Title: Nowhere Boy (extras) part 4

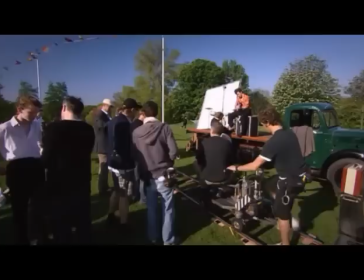I'm completely absorbed in the John Lennon thing and he keeps asking me questions about what would John have done and how would he have sung things and how would he have looked and how would he have moved.
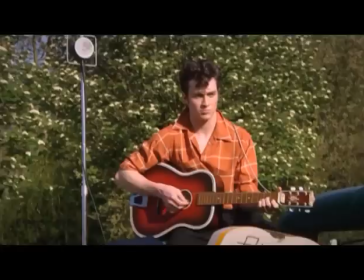So he's kind of pushed it right through which is quite impressive to sustain that for all these weeks. The camera stops rolling and his accent continues and his kind of interest in playing the instrument continues and he tends not to break that.
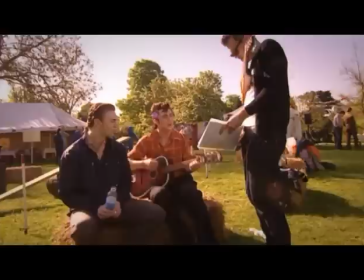And the further we've gone through this, the more sort of focused he's been on staying in that place.
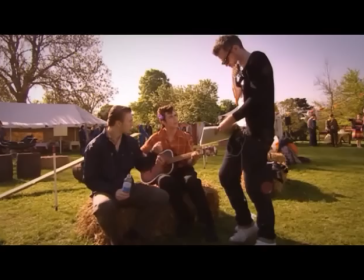The fact that this is the last day of filming and it's the first gig you see in the film, the whole band are really smooth now so we're actually having to get them to unsmooth themselves.
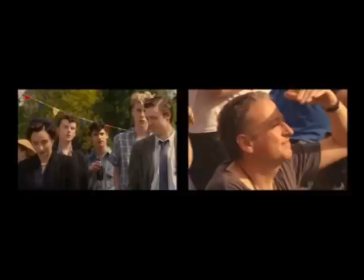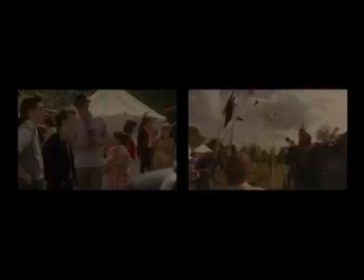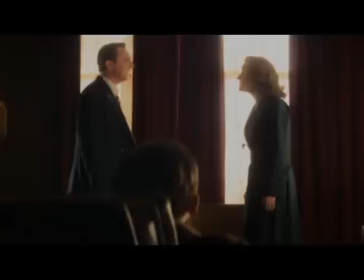There are many key scenes in the film but you know for me that big revelation scene is I suppose the hinge of the film the final hinge of the film it signals the last act of the film and it's it's it's it's crucial really it's crucial in in john's history oh yeah that was tough i mean because throughout the film there was always this this feeling that secrets were abound and never actually told so the climax of the film all had to be about suddenly this this information being and giving, not only to the audience, but how do you do it, without, and keeping it filmic as well.
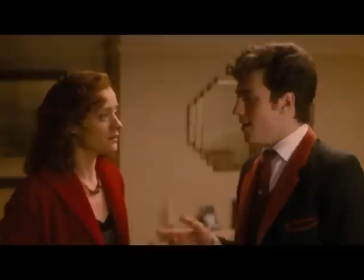We've got a gatecrasher. I need to talk to John. Oh, more talking? Wow. You see, me and Mum have had a bit of a heart-to-heart. Yeah, she told me things about, oh, what's his name, uh, Alf. Oh, and about you, funnily enough.
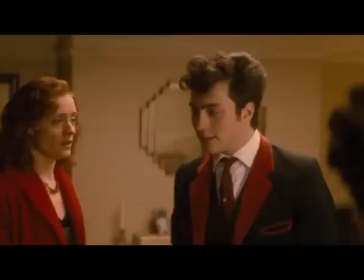Yeah, she said you stole me. What do you reckon, Mimi, did you? I never said that. You said, quote, she, as in you, Mimi, never gave you back. Now, when I don't give things back, I've got to admit, I'm usually stealing.
Seamus and I were quite rigorous. We sat down for a good couple of weeks and storyboarded. And then, you know, with Alice, went through absolutely how it needed to work physically for us to be able to maneuver through it. And also, I mean, really, it was sort of set up because that was Mimi's character and for the whole of that sort of heated passion to take place in her quite cool environment. So a lot of that was established sort of, yeah, months in advance. And really then, it was choreography. I mean, it really was almost like choreographing a dance to make that triangulation work in such a small space as well.
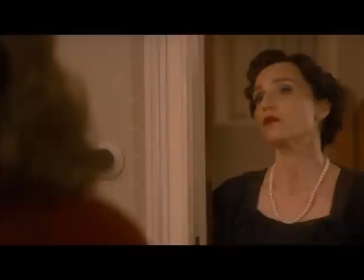And sort of to rehearse it as much as we could without also losing the energy of it.
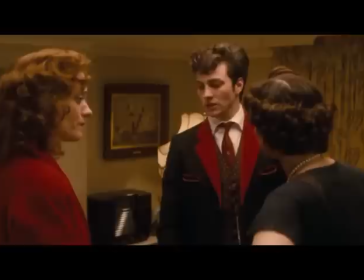What on earth have you been telling him, Julia? Did she say why I stole you?
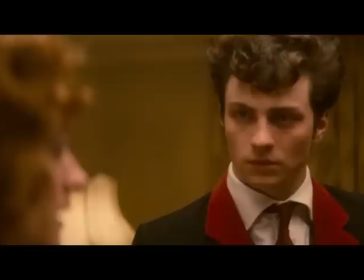Well, there she is. Ask her yourself. Did she mention having another man's child to deal with, another daughter?
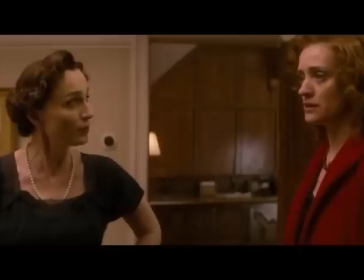Mimi, please? Please what? Stop? Look at him! Do you think we can stop now?
But moments when, you know, there's sort of tears and snot and everything, and anger, so, you know, quite terrifying to step into that room and say, OK, can we try that again?
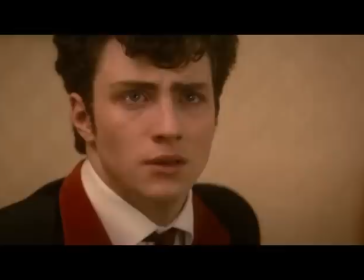When your father came home after the war, he wanted to try and save the marriage. But she'd have none of it! She told him to get lost!
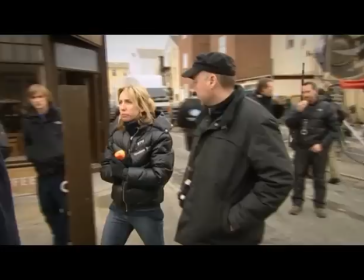But Alf wasn't giving up that easily, was he, Julia? Feel free to join the conversation.